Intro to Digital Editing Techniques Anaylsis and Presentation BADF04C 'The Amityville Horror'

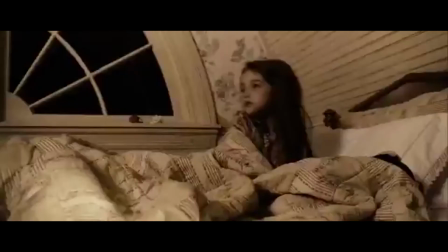6:40 It also means that audiences don't know what they'll see next, making them more on edge while watching the scene.
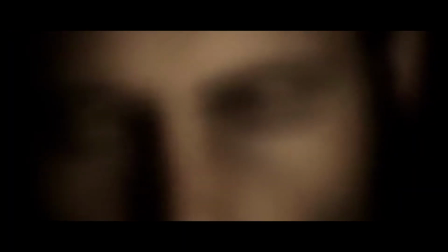6:45 In the opening of the sequence, dissolves are used in order to further distort the shots of DeFeo.
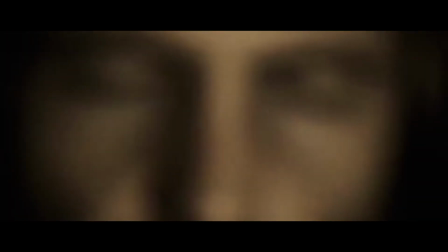6:49 These shots are already out of focus, and by placing dissolves between them, it makes the character's movement seem more haunting and ghostly.
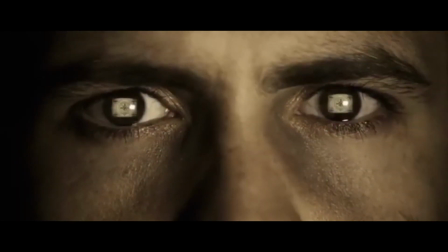6:56 This also helps to hide information from the audiences, creating a sense of enigma. Lack of detail creates anxious responses from audiences.
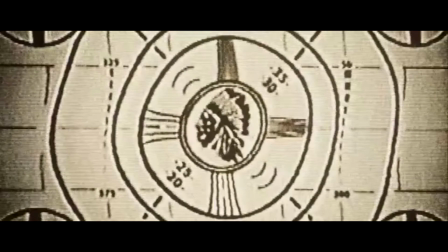7:02 The sequence uses cuts and actions on many occasions to create a continuous flow of movement.
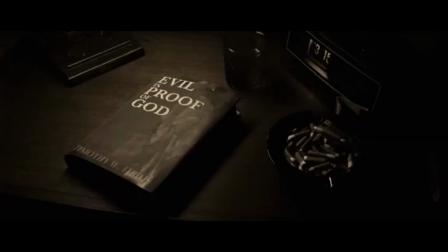7:07 This means the scene's continuity is not compromised, and also helps to hide edits, making them less obvious to the audience.
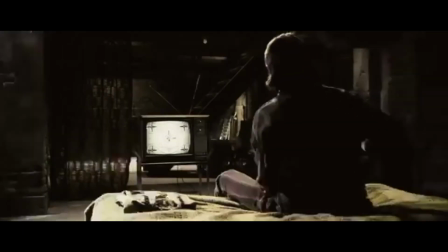7:12 This is effective in immersing the audience further in the scene. Examples of these cuts on actions are this moment when Ronnie loads the gun that he is holding, and the moment that he turns to look at the clock as it changes time.
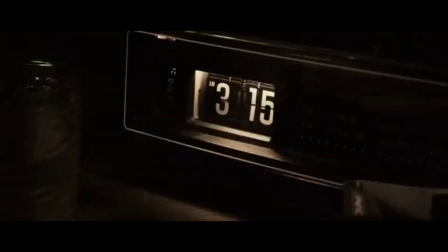7:22 This shot also happens to use an eyeline match to further aid continuity.